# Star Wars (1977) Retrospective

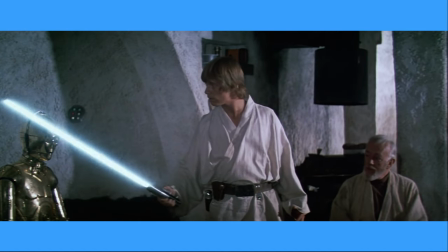45:36 While Obi-Wan describes the Force as an energy field created by all living things, connecting everything and binding the galaxy together,
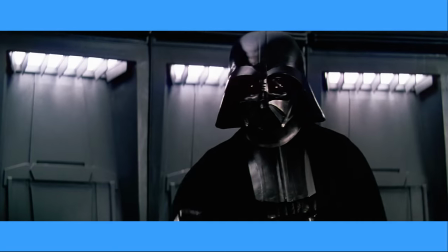45:42 emphasising its positive and harmonious aspects, Vader's use embodies a darker and more aggressive side of its capabilities.
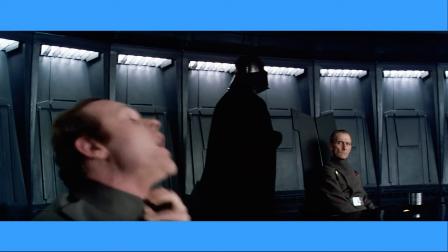45:49 Instead of using the Force for knowledge or defence, Vader employs it as a tool of intimidation, control and punishment.
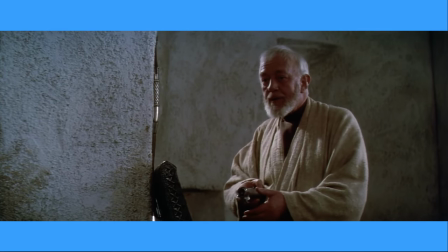45:55 This contrast underscores a central theme in Star Wars, the dichotomy between the light and dark sides of the Force.
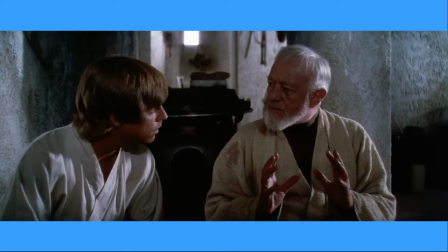46:01 While Obi-Wan and the Jedi advocate for a balanced and harmonious use of the Force,
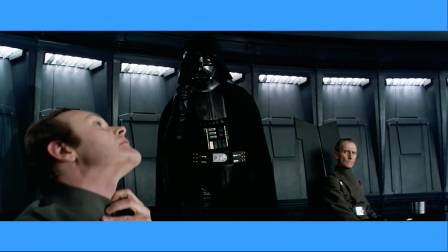46:06 Vader's actions exemplify the corrupting influence of the dark side, where power is wielded for personal gain, control and dominance.
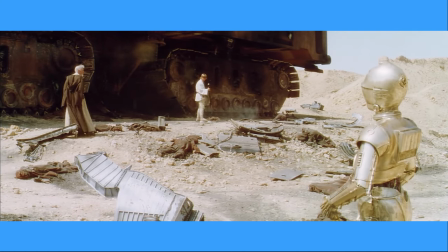46:13 Back on Tatooine, the group discovers that the Sandcrawler has been attacked by the Empire.
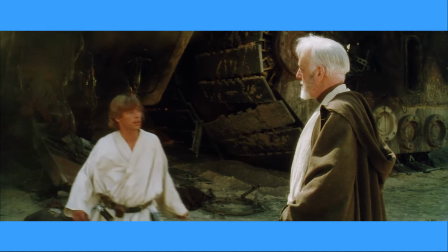46:17 While Obi-Wan blatantly lies about the skills of the Stormtrooper, Luke realises in horror that the Empire will be led back to the farm.
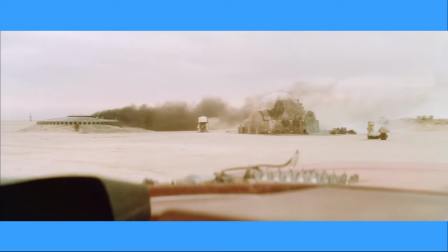46:24 Racing back home, he discovers that the Empire has come and gone, brutally burning his aunt and uncle alive.
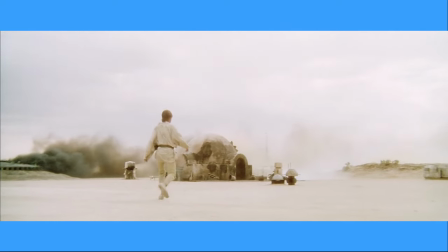46:30 The remnants of the burned homestead set a sombre and desolate tone, symbolising the irreversible loss and brutality of the Empire.
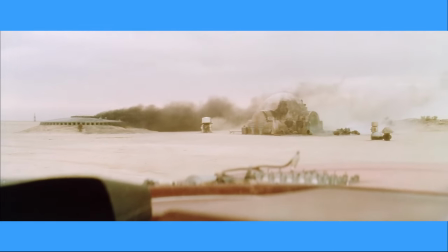46:37 The cinematography captures the devastation with wide shots that emphasise the scale of the tragedy and close-ups that convey the emotional toll on Luke.
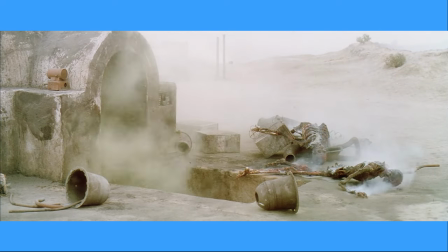46:45 Lucas has a great quote that explains the importance of this scene thematically and narratively.
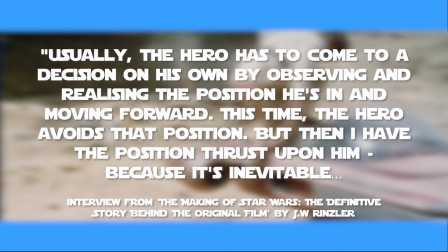46:50 Usually, the hero has to come to a decision on his own by observing and realising the position he's in and moving forward.
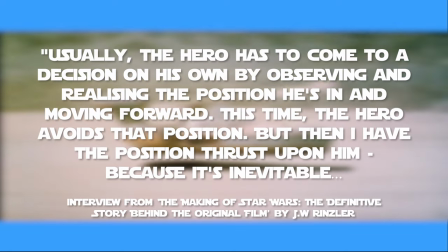46:56 This time, the hero avoids that position, but then I have the position thrust upon him, because it's inevitable.
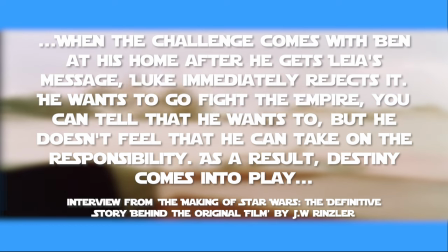47:01 When the challenge comes from Ben at his home after he gets Laia's message, Luke immediately rejects it.
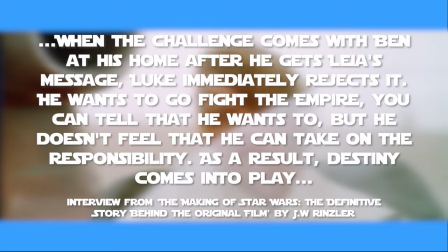47:06 He wants to go fight the Empire, you can tell that he wants to, but he doesn't feel that he can take on the responsibility.
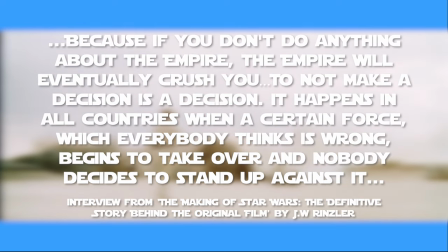47:12 As a result, destiny comes into play, because if you don't do anything about the Empire, the empire will eventually crush you.
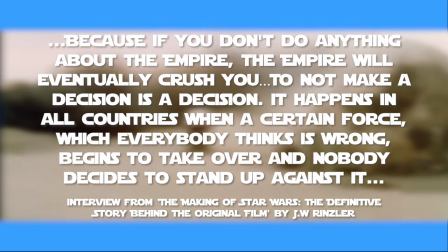47:18 To not make a decision is a decision. It happens in all countries when a certain force, which everybody thinks is wrong,
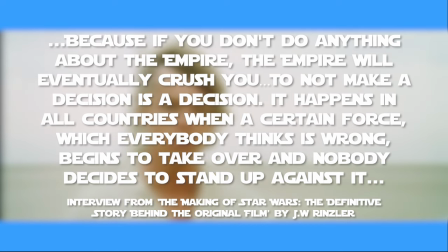47:23 begins to take over and nobody decides to stand up against it, while the people who stand up against it can't rally enough support.
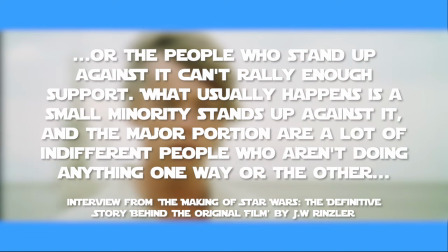47:29 What usually happens is a small minority stands up against it and the major portion are a lot of indifferent people who aren't doing anything one way or the other, and by not accepting their responsibility,
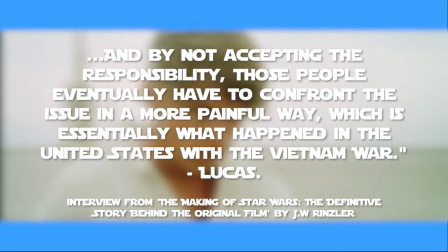47:38 those people eventually have to confront the issue in a more painful way, which is essentially what happened in the United States with the Vietnam War.
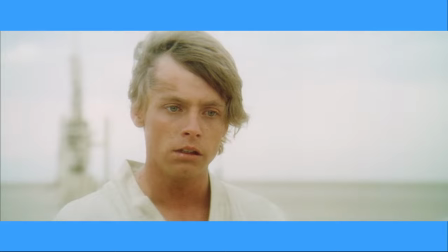47:46 Hamill's performance in this scene is also very effective, initially looking away in horror, then,
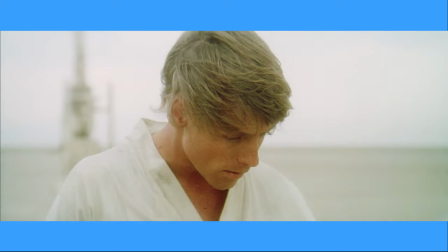47:50 in line with Lucas' view on the inevitability of destiny, looks back and faces the horror, knowing that he must stand against it,
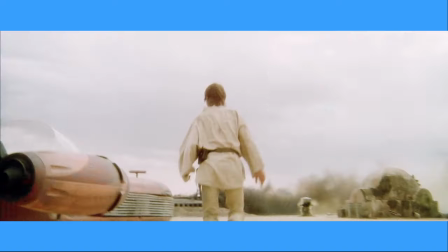47:57 transforming Luke's personal quest into a larger struggle against oppression.
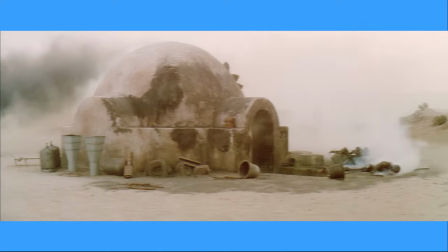48:01 The burning homestead becomes a visual metaphor for the destruction of Luke's innocence and the harsh realities of the galaxy he inhabits.
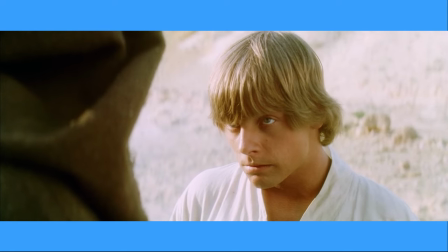48:08 Luke's acceptance of the call to adventure marks his transition from a reluctant farm boy to a heroic adventurer.
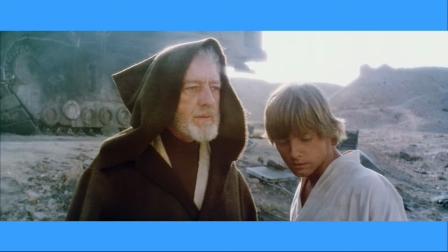48:13 This moment empowers Luke, propelling him into the rebellion against the Empire and setting the stage for his character growth.
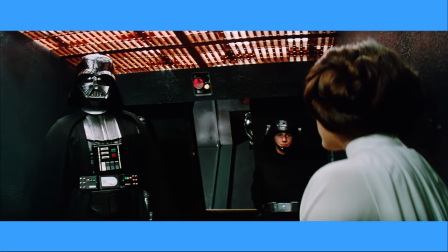48:20 Meanwhile, on the Death Star, Vader begins interrogating slash torturing Leia for information.
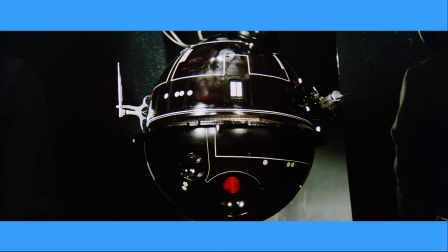48:25 I don't really have any analysis for this scene, other than I've always found this robot to be so unbelievably stupid. Well, less of the robot, and more of the obvious medical needle. I dunno, it's just the one element of the production design that doesn't work for me.
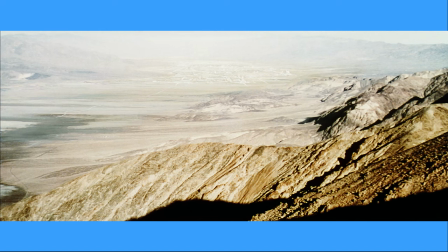48:38 Obi-Wan leads the group to a wretched hive of scum and villainy in search of a pilot.
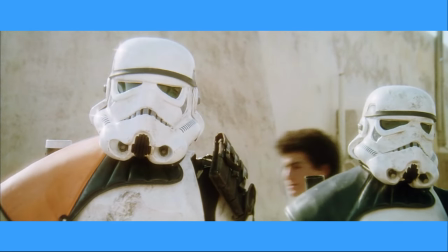48:43 On their quest, Obi-Wan suddenly uses the force to influence stormtroopers, showcasing his Jedi abilities without resorting to violence.
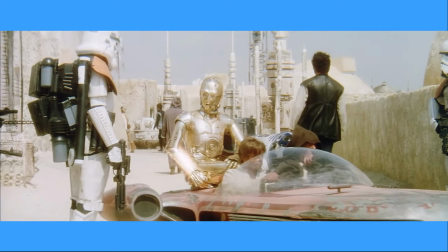48:50 This moment establishes the force as a powerful tool for the Jedi, and seeing the stage with a broader range of force powers.
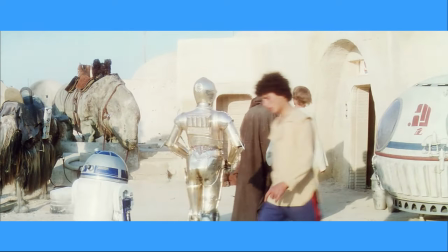48:57 To find their pilot, Obi-Wan leads the group into a local cantina, where we are treated to one of the best scenes in the film.
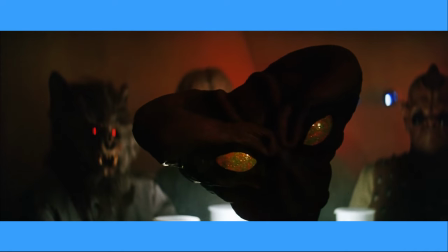49:03 The cantina scene is iconic, presenting a vivid and eclectic setting filled with diverse alien species.
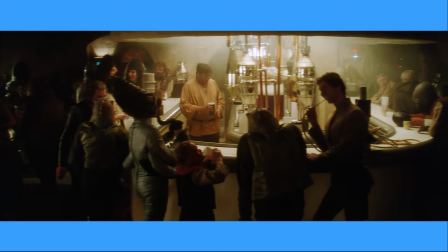49:09 Stuart Freeborn's practical creature effects showcase innovative puppetry and prosthetics, although admittedly, some creature effects are better than others.
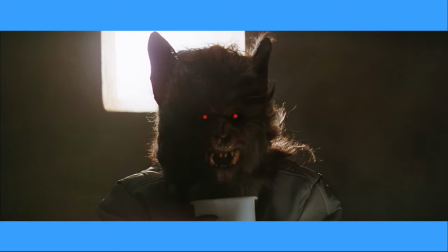49:17 Some just look like slightly tampered with Halloween masks, and is that the actual devil?
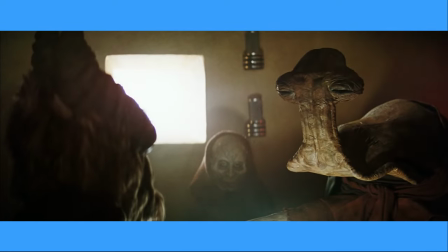49:23 The Cantina serves as a microcosm of the galaxy's diverse cultures and characters, offering the audience, and also Luke, a glimpse into the vastness of this universe.
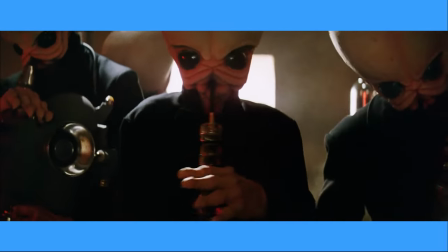49:32 John Williams' Cantina band music enhances the scene's atmosphere, capturing a futuristic take on 1930s swing.